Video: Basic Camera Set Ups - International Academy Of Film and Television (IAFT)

Hi, I'm Rick Robinson. I'm a director of photography and a mentor at the International Academy of Film and Television in Cebu, Philippines. Welcome to the Filmmaker Series.
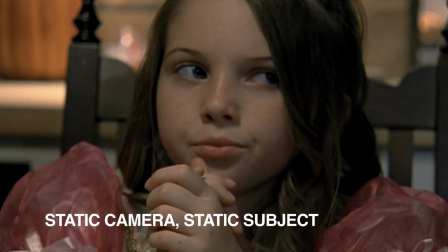[0:23]
With the static camera static subject, both the camera and the action remain stationary in the frame.
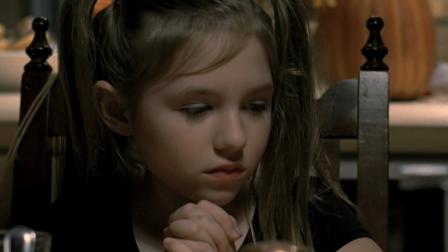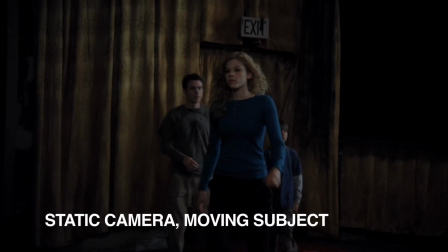[0:37]
With the static camera moving subject, the camera remains stationary while the action moves within the frame.
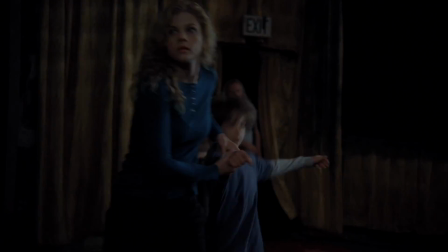Compensating to the right or left is a technique we refer to as panning.
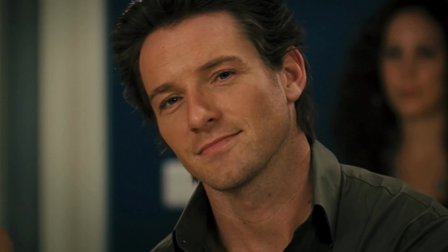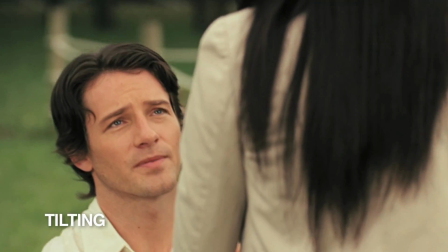[0:59]
Compensating up or down, we refer to that technique as tilting.
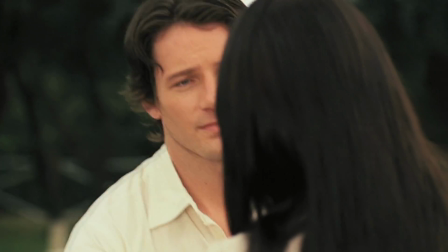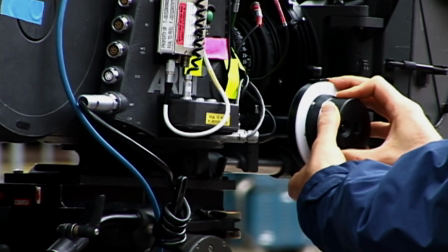[1:10]
To accomplish these basic moves, the camera is mounted on one of two camera supports.
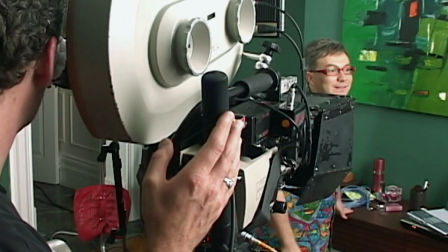[1:15]
The first is the fluid head. With the fluid head, we physically move the camera up and down and side to side with the use of a pan handle.
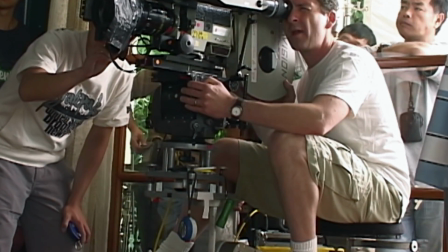[1:23]
The head itself is then mounted on a dolly, a tripod, or perhaps a crane. The second widely used camera support is the geared head.
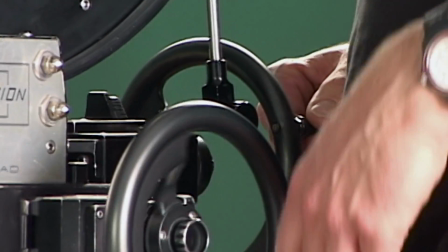[1:32]
With the geared head, we move the camera with a set of wheels. The left wheel pans the camera from side to side, while the right wheel tilts it up and down.
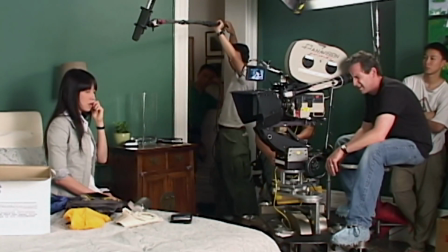[1:42]
Removing the operator from touching the camera directly, a geared head makes for steadier camera moves, especially with long lenses. Moving the camera into or away from the subject can increase or diminish the importance within the context of the story.
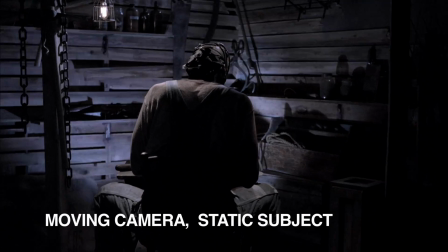[2:01]
The next example is the moving camera static subject. The camera moves while the subject remains stationary.
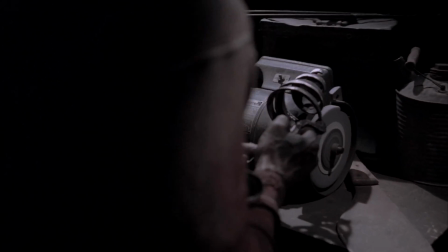[2:08]
This gives the audience a sense of involvement. Dolling the camera into the character's face can emphasize the character's moment of realization.
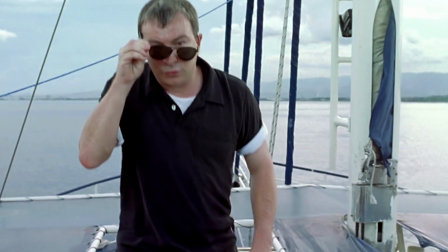[2:18] It had to be done. You know it. I know it. Hi girls. You're crazy.
Our last technique is the moving camera, moving subject. This allows the camera and the subject to move together through space and it gives the audience that much more of a sense of involvement.
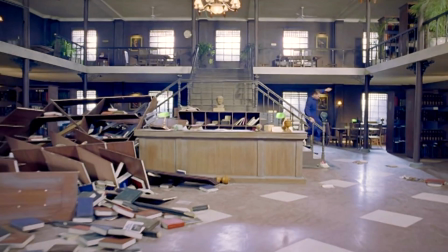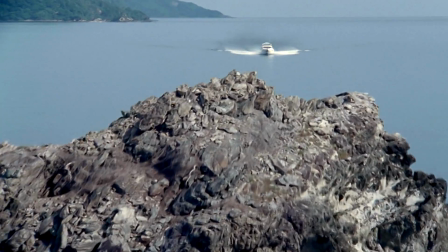[2:43]
Tracking shots can be very simple but a very effective dynamic with a tremendous amount of production value or aesthetic quality.